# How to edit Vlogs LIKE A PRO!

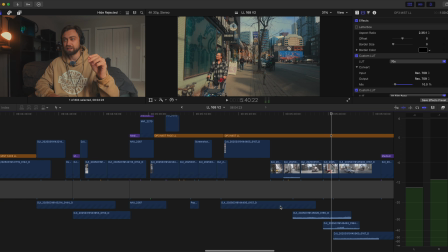8:17 Yeah, you know, and it switches. And it's just those little things, guys, that just make the viewing experience a little smoother.
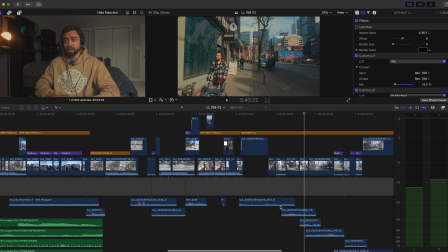8:23 Now, like I said, the way I do it is kind of talking, B-roll,
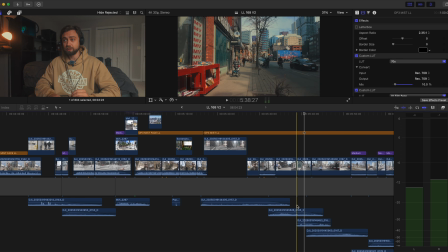8:28 talking, B-roll, talking, B-roll, and I think that's a good format just to get the ball rolling.
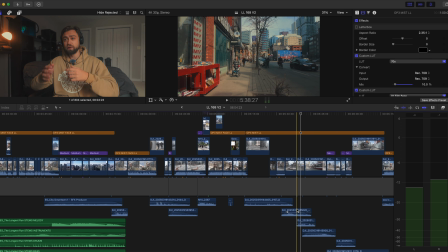8:32 And once you like do this a couple times, then you can refine the process on your own and figure out what works best for you. But I think this is a simple format to create more vlogs quicker and better.
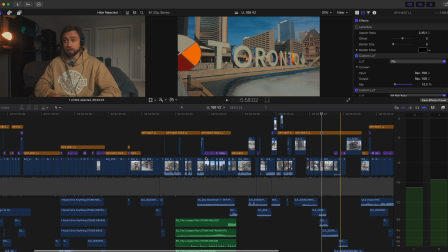8:43 Now, when it comes to cutting them up, my rule of thumb is like,
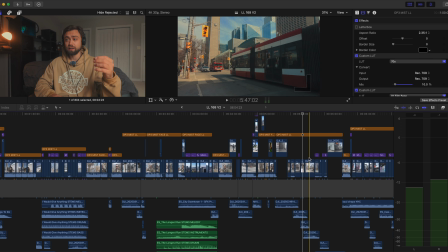8:46 this is kind of a bad example because I dragged on scenes like a little longer than I normally would because I was trying to show the capabilities of the camera.
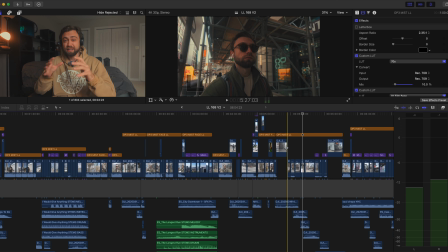8:53 But I think like you shouldn't really hold a scene for more than 8 seconds. You know, 5 to 8 seconds is kind of that sweet spot.
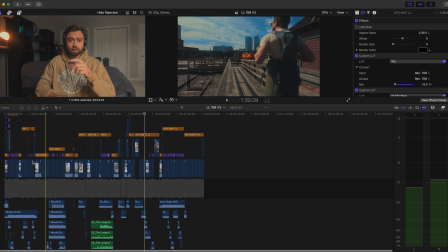8:59 And I'll show you guys an example on another vlog here. So if I'm talking to camera for an extended period of time, I'll open up this one as a travel vlog.
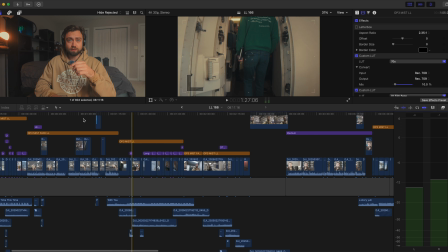9:08 So for example, right here, I had a scene where I was talking for about a minute, you know?
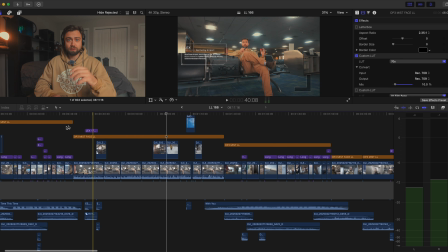9:13 So just to break up the mundane, I'll just quickly play it here so you can see.
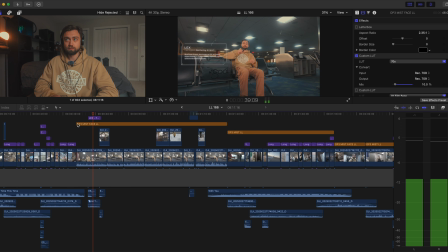9:19 Hope you're doing well. We are back at LEX, Lexington, Kentucky Airport, and this is probably the smallest and quietest airport I've ever been to.
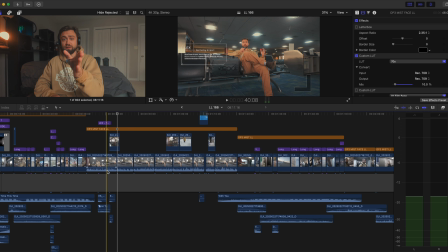9:27 Just breaking up that mundaneness of just me rambling for the whole time, I switch up in scenes.
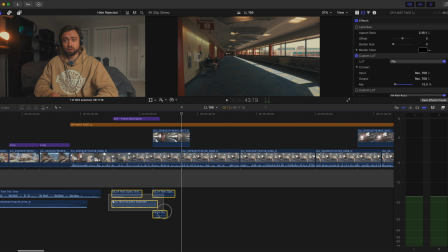9:33 And just this little text transition, for example, the audio cues make a huge difference.
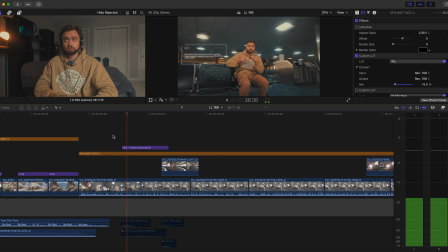9:38 Like, look at the text without it.
We're back at LEX, Lexington, Kentucky Airport.
You know, it's cool, but it's nothing special.
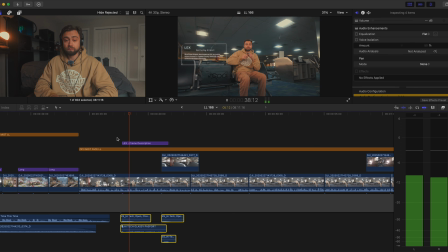9:43 You add in that little sound effects, Get LEX.
And you can't tell me that doesn't make it so much better, you know?
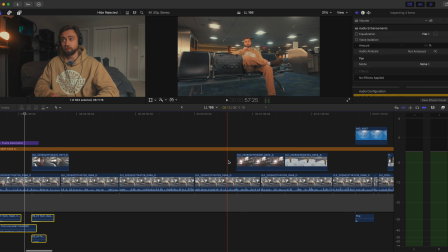9:51 And then for example, I ramble here, and while I'm rambling, I'm overlaying clips, but I'm not just overlaying pointless clips. They have a meaning. So here I'm gonna say, I'm gonna do some work at the airport. So I show myself doing work, and then I'm gonna go back to cold Toronto and I show myself in cold Toronto.
Sure, all is well, plus my girlfriend's working today, so I'm gonna do the same.
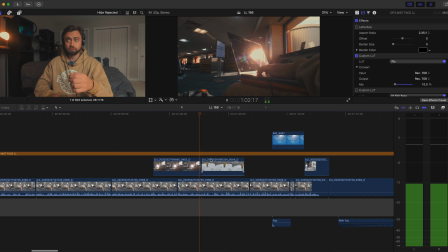10:10 Just hang out here for a bit, do some computer work, kill some time, and then we're back to chilly, cold, snowy Toronto.
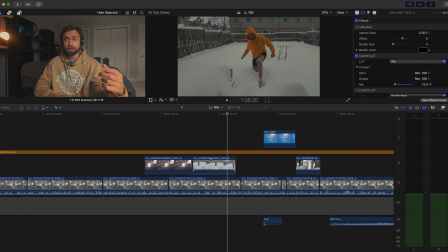10:16 So I keep that in mind while I'm filming. If I have a long scene of talking, if I can have some clips that I know will overlay smoothly.
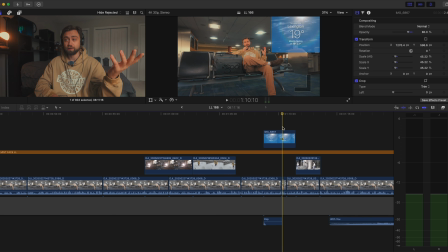10:23 For here, another example, I say I've been walking around in a t-shirt.
Awesome, definitely enjoyed that.
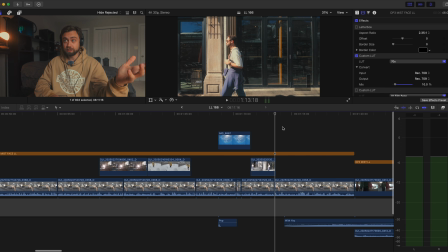10:27 Was walking around with a t-shirt down here.
So I show you walking around in a t-shirt just to break up the monotony of me talking for a minute straight.
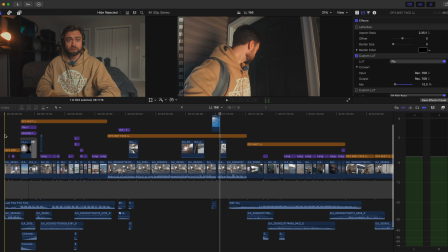10:34 And once again, just looking at this intro, the same kind of thing, guys. Look, I quickly explain what I'm gonna do.
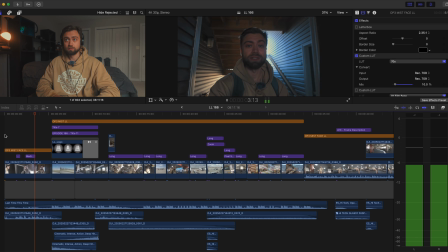10:42 And just like that, it is officially time to head back to the airport.
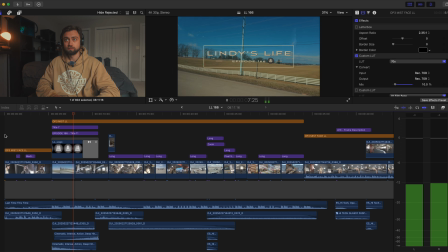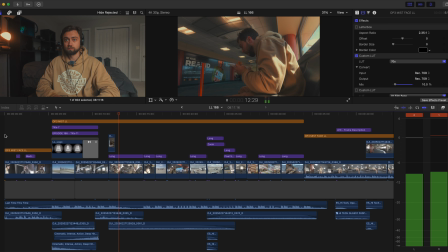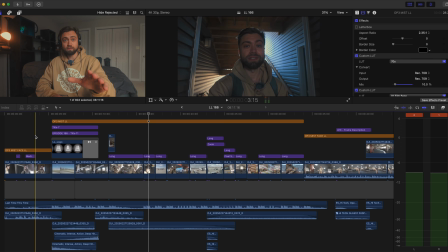10:56 So what did I do there? I quickly explained what's happening in a video, then I show myself making my way to the airport.
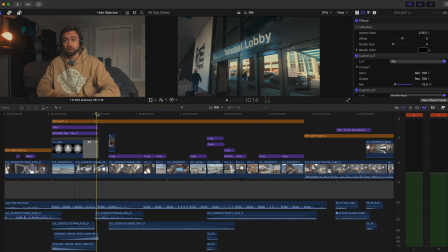11:02 Here's a driving scene, here's me arriving at the airport, and then here's just me vibing out, filming some B-roll.
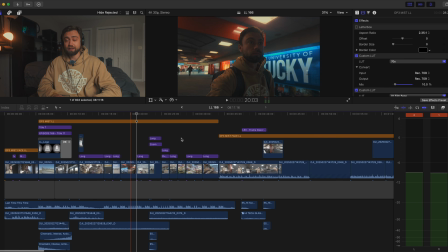11:07 And I think that's kind of the way to go about it. And it also, like I said, it simplifies the process for you when it comes down to editing, because you're just keeping it chronological and you're following along on the story. Because like I said, a vlog to me, a true vlog is documenting your day. So you want to document in the most authentic way possible.
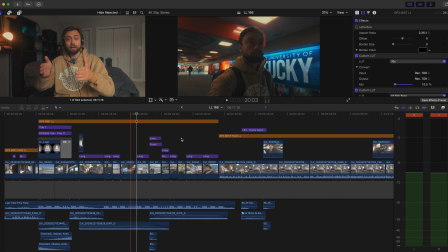11:25 And the way to do that is to show you exactly what happened, you know? This happened, then this happened, and this happened.
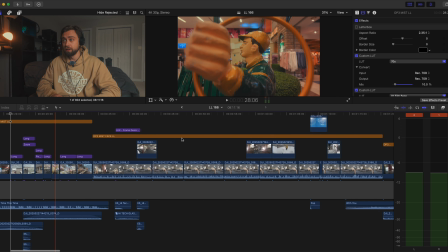11:30 Like I said, there is room where you can break that up. But let's show you another example here where we cut into B-roll.
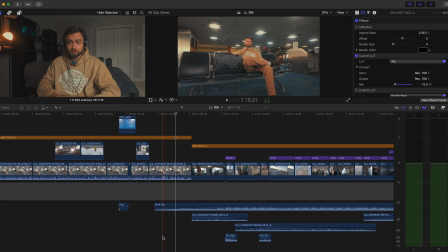11:35 So talking.
2 hours in Detroit.
And as you can see, here I'm fading in the music. So the music's slowly gonna build in.
Ready? First layover, I think it's Detroit. Got 2 hours in Detroit, then it's off to Toronto, so let's get into it.
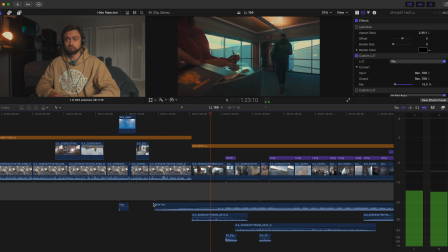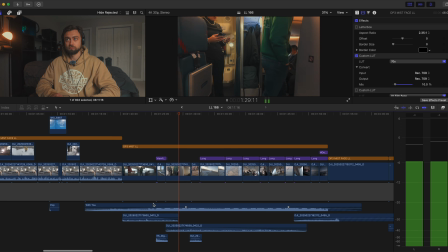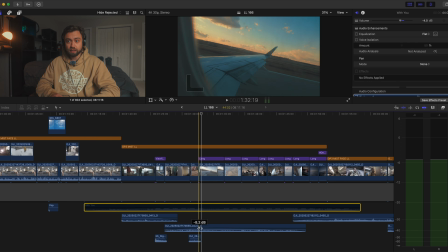12:00 And once again, guys, if I get rid of the music, you can see I have natural audio from the pilot speaking and my belt clipping. So that's just gonna make it a better viewing experience.
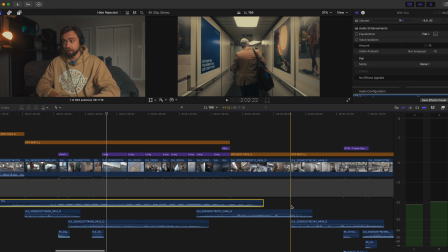12:13 Another example of some natural audio here, we break, and look where I cut to the next scene where there's a high point in the audio.
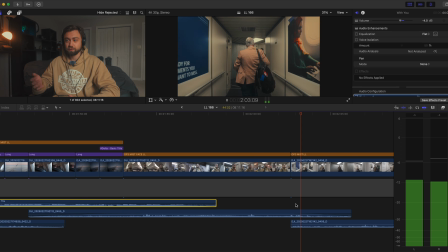12:24 Switches.